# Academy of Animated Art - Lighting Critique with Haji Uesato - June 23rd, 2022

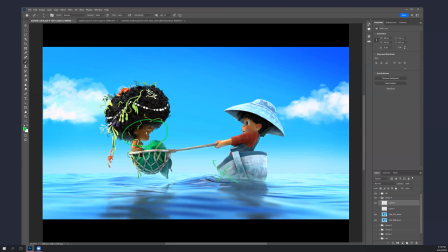you know i'm I'm doing it on the bottom of the boat as well, more, and then like inside his hat, which is kind of like the underside of the canopies of the speedboats that we looked at
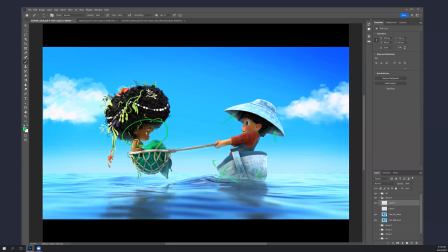in the reference before. um but yeah like all like the underside of her brow and the in the like the around her nostrils the parts of her body that are actually facing down those are the ones that are going to get
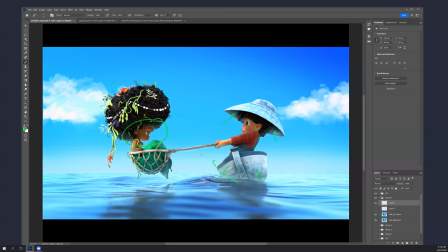underlit with some you know greenish blue sort of sort of tealish turquoise light which will really help things come to life. And then also, you know, specular wise, like
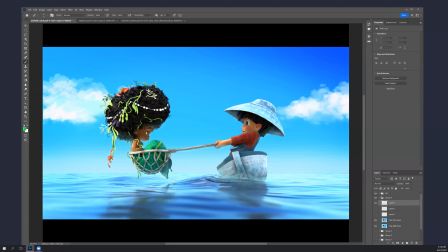her, I put a little like speck on her, on her arms, on top of his, like the areas that are getting hit by sun,
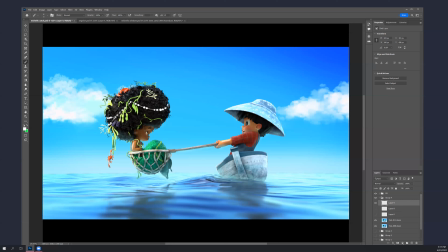like on his nose, you know, more, more in her hair and stuff that'll, that'll will help it feel a little brighter as well, the top of this pole.
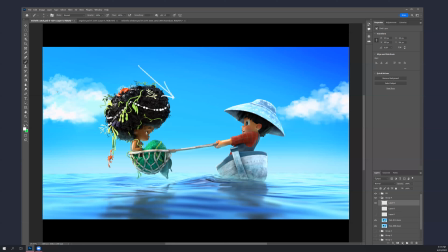Because this strong sunlight, you're going to be getting that a little bit. I think what you have feels a little bit flat, like this arm here. Doesn't feel like it's getting a lot of specular response.
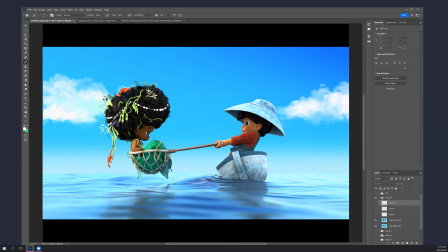And even his, that feels more like the fuse getting blown out than it picking up spec. So in this case, it would be actually okay to do a lot of little tiny targeted lights.
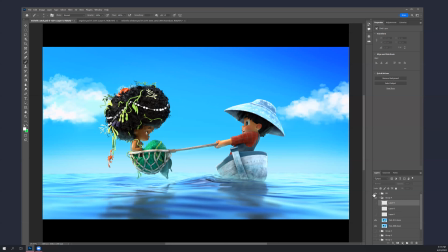Oh, it's always okay. But I thought it was just like you wanted to, but don't overdo it just because it also adds to your time and it's so easy to overdo. Well, you know, I mean, the thing is, it's like in a perfect world,
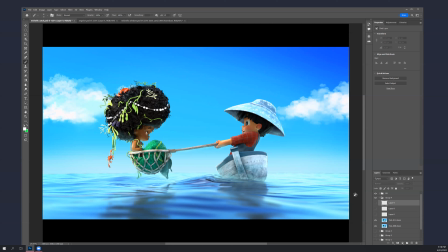you could just turn the sun on and the sky on and it would do its thing. But even still, actually, what it would do is it with a perfect renderer and all the time you needed and all the bounces you needed, it would make it look like the real world,
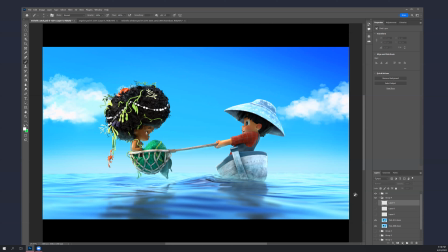which isn't exactly what you want in a composed image, you know, in a movie. There's always a level of exaggeration there. So, yeah, as a base, I did want you to go back and sort of strip things down so that you could see what was happening.
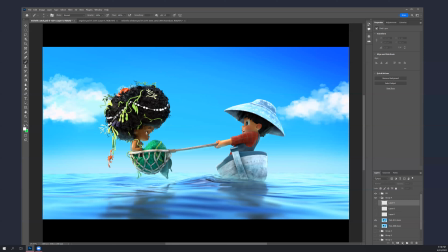But then once you get there, and I think, you know, sorry, I lost my cursor here. Okay. What was going on? I think I crashed.
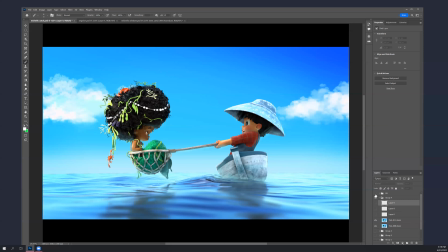Well, I can still hear you, and I can still see your screen. Okay, I got it back. So, I mean, this, I can't remember what I was getting at. like, this is a pretty good start, like, with those kind of constraints,
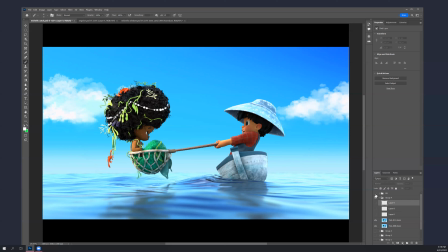you know, keeping it simple, but now it's time to go in and add the little details that bring it to life, and, you know, in a production environment, that's exactly what you would do.